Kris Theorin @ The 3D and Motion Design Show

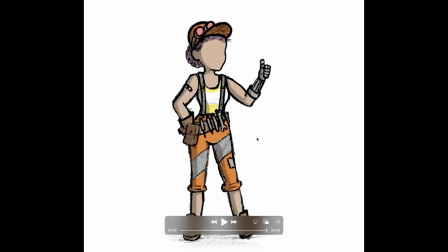(4:08)
So you got the goggles on the head, the robot arm, and the tool belt with the orange sort of cargo pants. But then I've also figured out like sort of a few other details I wanted to add while doing this sketch. So things like the patch on the pants sort of imply some sort of, at least some sort of history for the character, and then like a little band-aid on the arm. Once again, just to add like some nice little details. In addition, I've also sort of nailed down what I want for the hairstyle. So we got the purple hair that sort of pulled back behind her head.
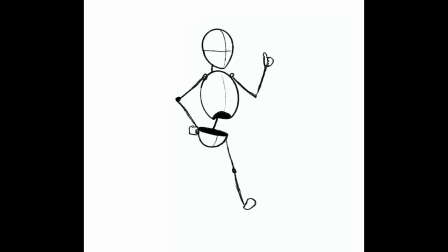(4:40)
And so looking at this final design, it really illustrates my sort of thought process I go through while making these shorts, which is that I'm only one artist. So anything I make has to basically be optimized and not sort of bite off more than I can chew.
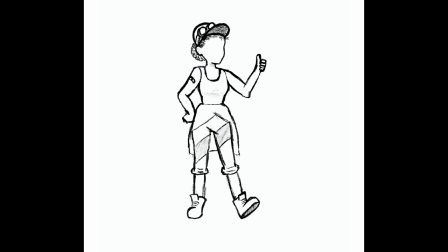(4:53)
So looking at the character, I've done a few things to avoid certain pitfalls that might add to the basically the overall production time.
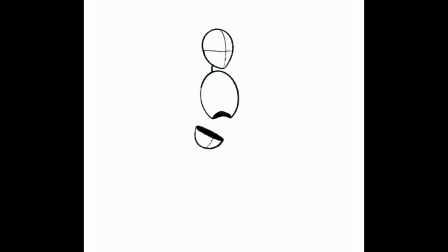(5:00)
So things like the hair, I've avoided doing any hair simulations by making sure that the hair is pinned up around the head and that it won't be flowing or getting in the character's face. Therefore, it just really cuts down on any production time when it comes to animation. And so it's the same thing with the clothing.
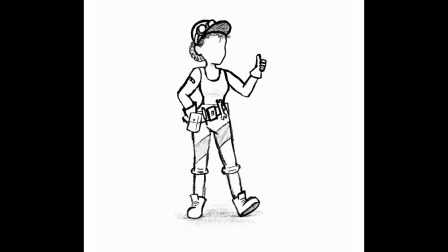(5:18)
I've avoided doing any sort of cloth simulations, just by making the clothing a bit tighter, avoiding any sort of draping, or any having like big wrinkles in there. And doing all that really just avoids having to take it into a separate program like Marvelous Designer, and having to simulate it there, which just adds the overall production time. And really, in the end, a lot of people won't be noticing whether or not I've simulated the clothing.
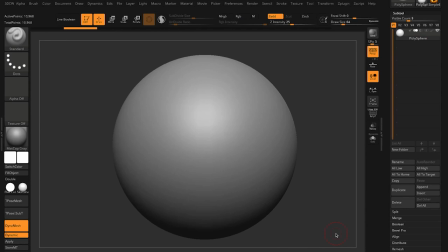(5:42)
And so once I have a character design sort of figured out, I love to jump into my favorite sculpting program, which is ZBrush. ZBrush is great for doing any sort of general sculpting, but it's especially good for doing character sculpting,
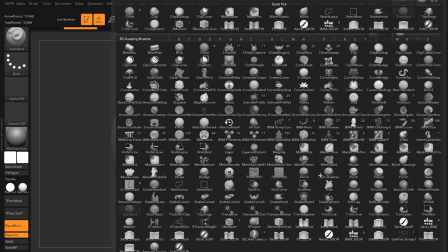(5:55)
because you're able to use this giant collection of brushes that they give you to create like any sort of crazy,
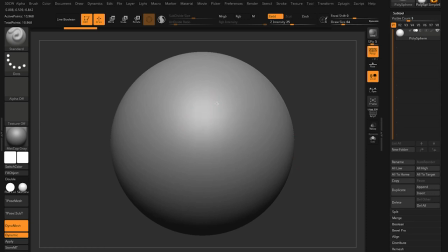(6:01)
weird, stylized character that you might want. So what's great about this compared to something like box modeling that I used to do is that instead of having to basically sort of futz around with
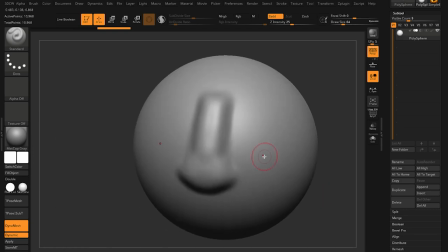(6:11)
all sorts of points and vertices and you're basically able to jump right in and sculpt on top of like any mesh and just get right down to the the fun part of it as opposed to trying to iron out all the details on say like a box now that being said i am not
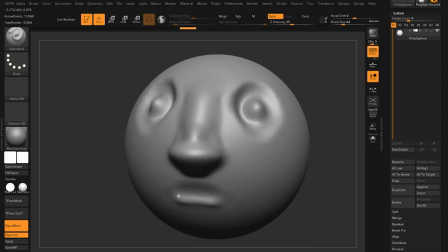(6:25)
a zbrush expert my knowledge of the program pretty much extends to what i need to know which is creating these more stylized simplistic characters and
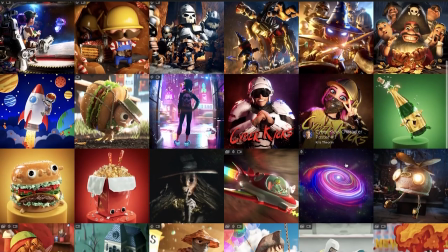(6:33)
so anything beyond that is pretty much a mystery to me but But like I said, that really just feeds into the whole sort of mindset I have when creating these projects,
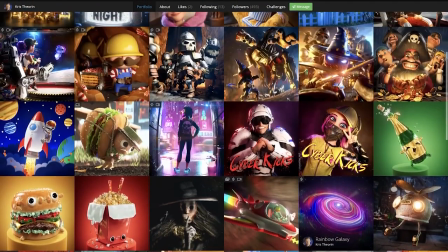(6:41)
which is making sure to have this very streamlined workflow where you only do the amount of detail and the amount of work
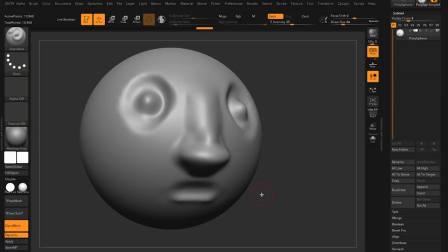(6:47)
that you need to do to get the product done. So even though I don't know all the bells and whistles of ZBrush, I am still able to basically create a character that I know will work in my workflow and will translate very well into the sort of animation that I love to do.
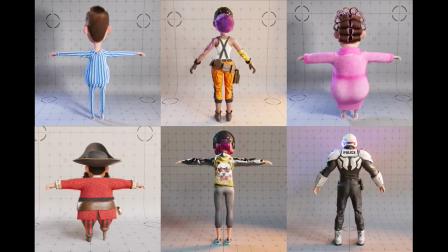(6:59)
So I actually started learning ZBrush about three years ago. And back then I actually created every character from scratch.
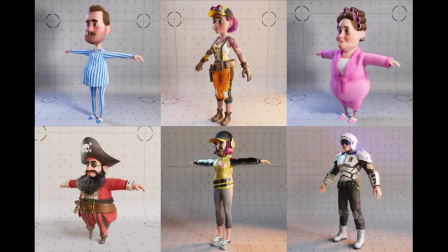(7:05)
So I would use all sorts of like spheres and other shapes to create the general block out of a character And then
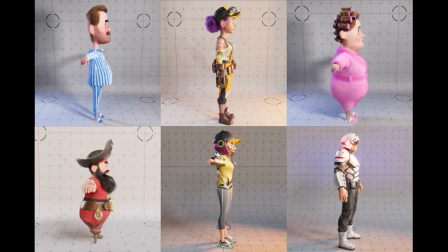(7:11)
I would I would combine them and refine from there And so while I highly recommend starting out creating your own characters from scratch
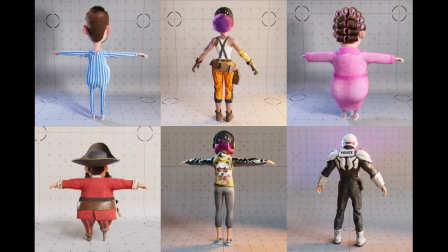(7:17)
Doing so can take me around Two to three days to create like a finalized realized sculpt of a character
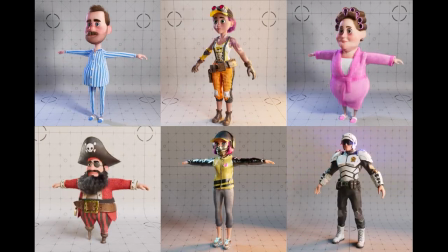(7:24)
And when you're doing a project with multiple characters and a tight deadline you really can't afford to do that So these days I'll actually use what's called a base mesh And so a base
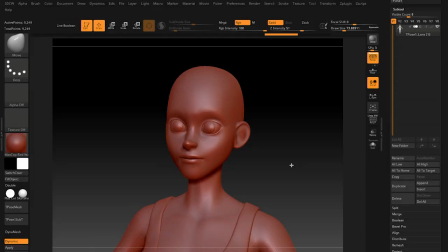(7:33)
mesh is a character that's already been pre-sculpted, re-topologized, and UV'd, but done so in a very general way so that I'm able to take that character and then sculpt details on top of it and create my own unique thing.
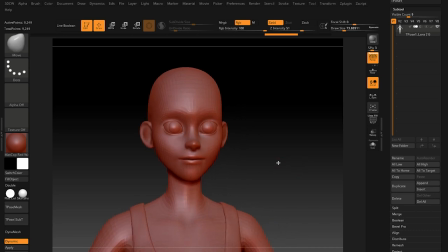(7:46)
And so using something like a base mesh, it really cuts down on the time that it takes me to create a character from around two to three days to basically one.
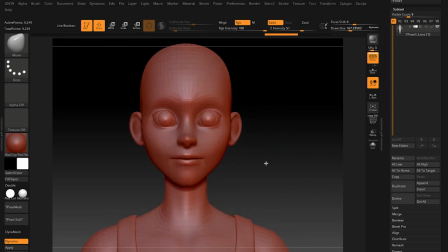(7:53)
So once I get one of these characters, I might start altering proportions, changing things like the ears,
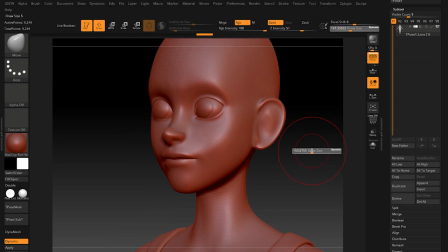(7:58)
changing the eye shape, and just anything that really brings it back into the more stylized look.
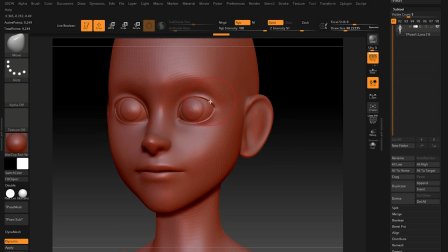(8:04)
It makes it a bit closer to sort of how I like to design and sculpt my characters.